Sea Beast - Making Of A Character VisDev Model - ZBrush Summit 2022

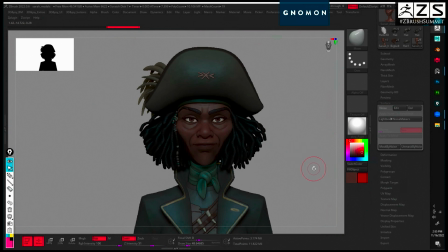55:55 what else can i show on her oh do you guys have any questions no i have i i want to be her when i grow up yes
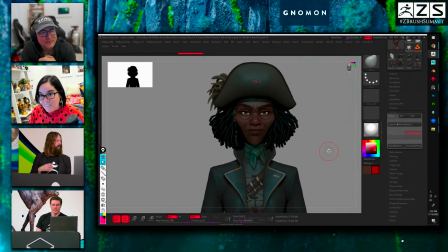56:02 she and me too yeah i'm trying my best but my hair you know well i i just want to i just kind of actually want to
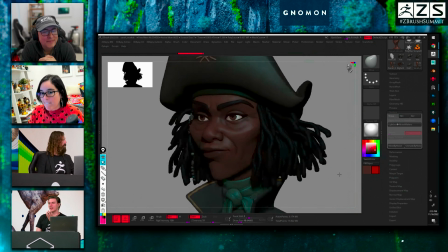56:08 call back to the surface noise bit because i take it away i think that right there uh the whole chat was like wow awesome learned a lot just
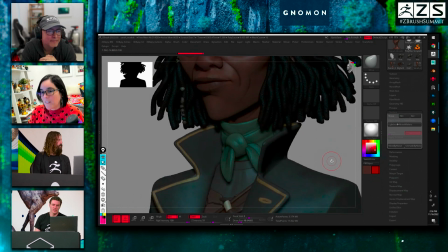56:16 on that alone because you know you're using it in a way that's still keeping the stylization of the character alive and well because it does
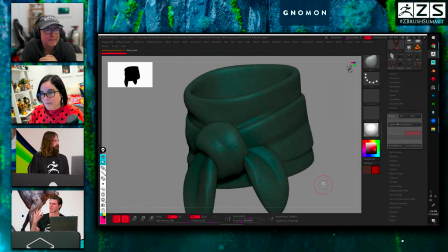56:25 have a cartoony feel but then when you get in it feels more lifelike with all those textures and getting those pores coming through so and even on cloth i like to
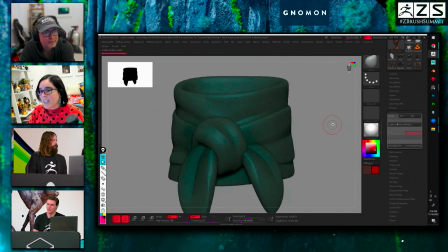56:34 to use some on it you know again like the highlight okay sculpture is perceived by light any 3d sculpture you perceive shape by light right right so if your objects are all soft with the same highlight that's fine it's a look but in this case for our
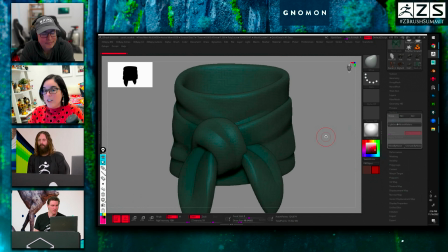56:52 movie we wanted a more dirty kind of like wear it up look so what i did is i just put a bunch of surface noise on things to kind of again break that and create that visual complexity it's almost like that tertiary detail that I don't want to sculpt because it's not going to stay on the model.
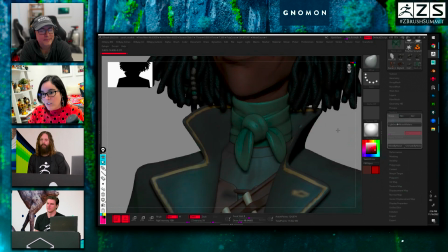57:10 It's just for presentation, you know? Yeah, of course. I remember when we were developing that, I thought, oh, this is going to change a lot of workflows.
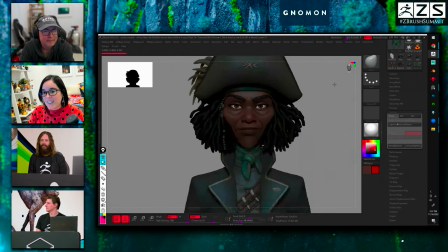57:16 And I'm so proud to see this today. Like, I can remember it being such a monumental thing at the time when it was just not released.
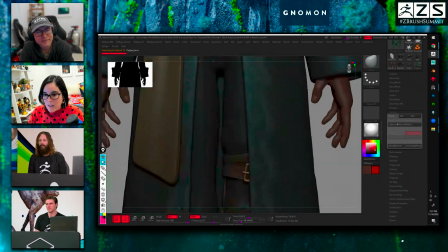57:23 And I think I used on everything. You can see here on her peg leg, like, you see, like, this model here,
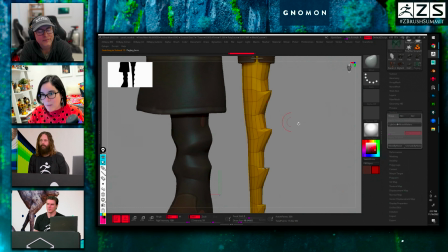57:30 this shape, you can see that if I go low res, this is, you know, this is a topology. I'm just so happy to see people using it that way. It's so great. It's so great to see. But you can see the noise going around and, again,
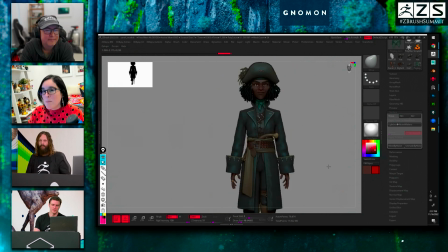57:42 creating that perception of a bit more complexity than actually is in the model.
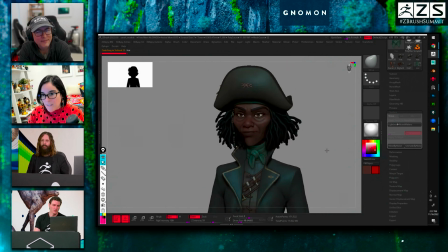57:48 Yeah. No, that's great. We do have a couple questions for sure.
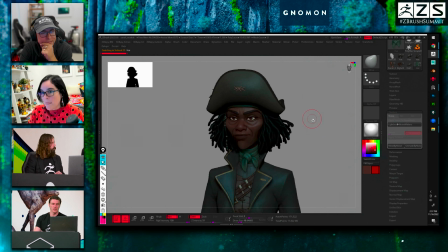57:53 So the first one is how do your models get approved? Do you put them in A pose, T pose?
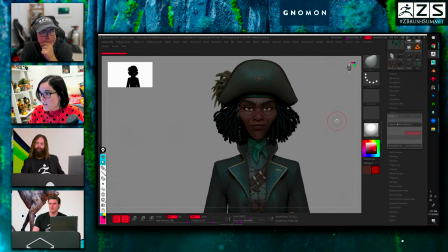58:00 Do you do a test pose to show the model? what's the best approach that you do for approval that's a great thing i'm going to show very quick my pose but charles has a bunch of cool stuff for facial expressions and things like that so i'm going to throw the ball back to
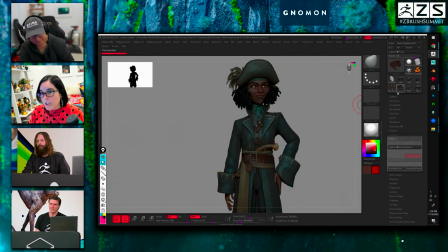58:13 him um so for this character here you see like um
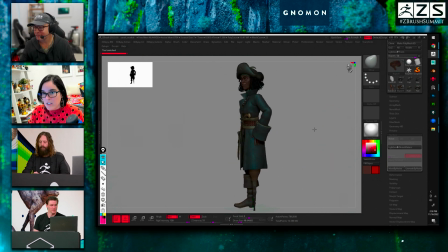58:18 i just gave a little bit of like straight kind of feeling pose on her
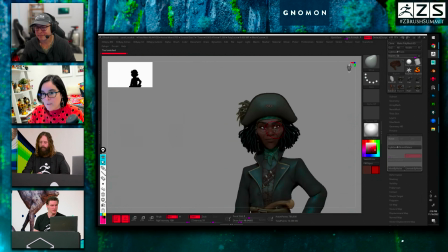58:23 i did um a few um let me zoom in so
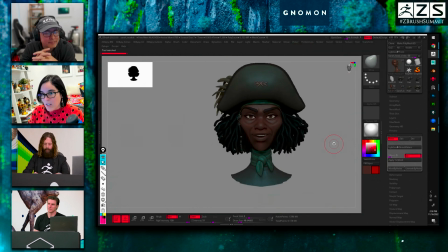58:28 i did a few facial expressions so this is kind of her like you know hey but then i did a little more like she's angry like what the hell you know and then she's like hmm yeah so and a little smirk because she's very you know contained so i couldn't go too crazy on her with
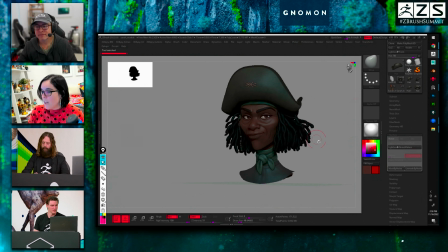58:46 the expressions it needed to be something a bit more elegant and and strong for her so you can see that i didn't go crazy with the expressions because it's not who she is right yeah um
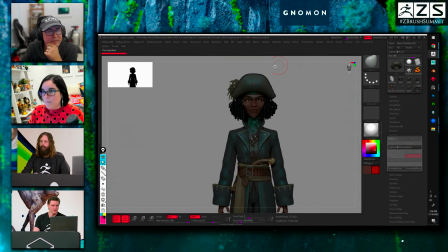58:58 yeah but i'm gonna throw the ball back to charles because i um i know he has some cool stuff to show and then i can show macy after
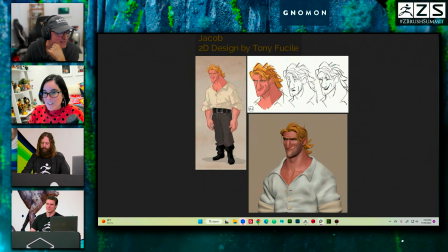59:07 go ahead charlie okay no it's all good i mean just fantastic stuff right guys i mean it's it's crazy phenomenal before you go any further just phenomenal everyone is smashing the like button and subscribe or whatever they do
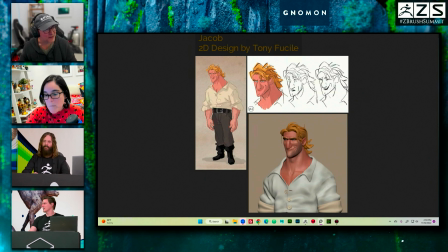59:20 it's all it's all off the chain smash like subscribe share follow comment do it
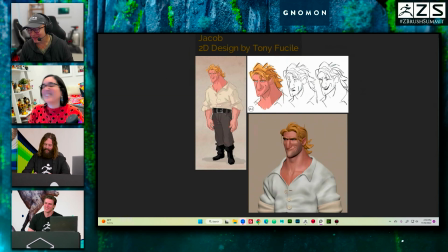59:27 all carry on carry on we're out of control we were trying to like um uh like yeah we were leticia and i were trying to figure out like how how do we break down like what what it feels like what's the lineage of the journey of these characters and so like to get
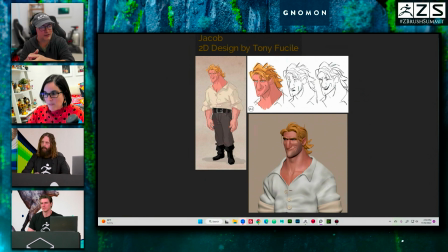59:41 to get to that presentational component that uh one of the questions was right now there is a a whole factor of iterations and communication and, uh, exploration.
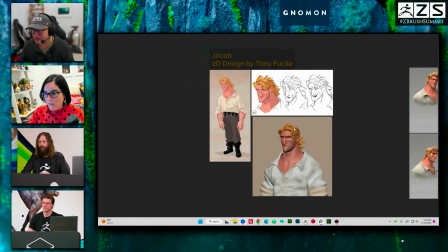59:54 Right. And, um, so I'm, I'm going to kind of just go through a little bit of that process here.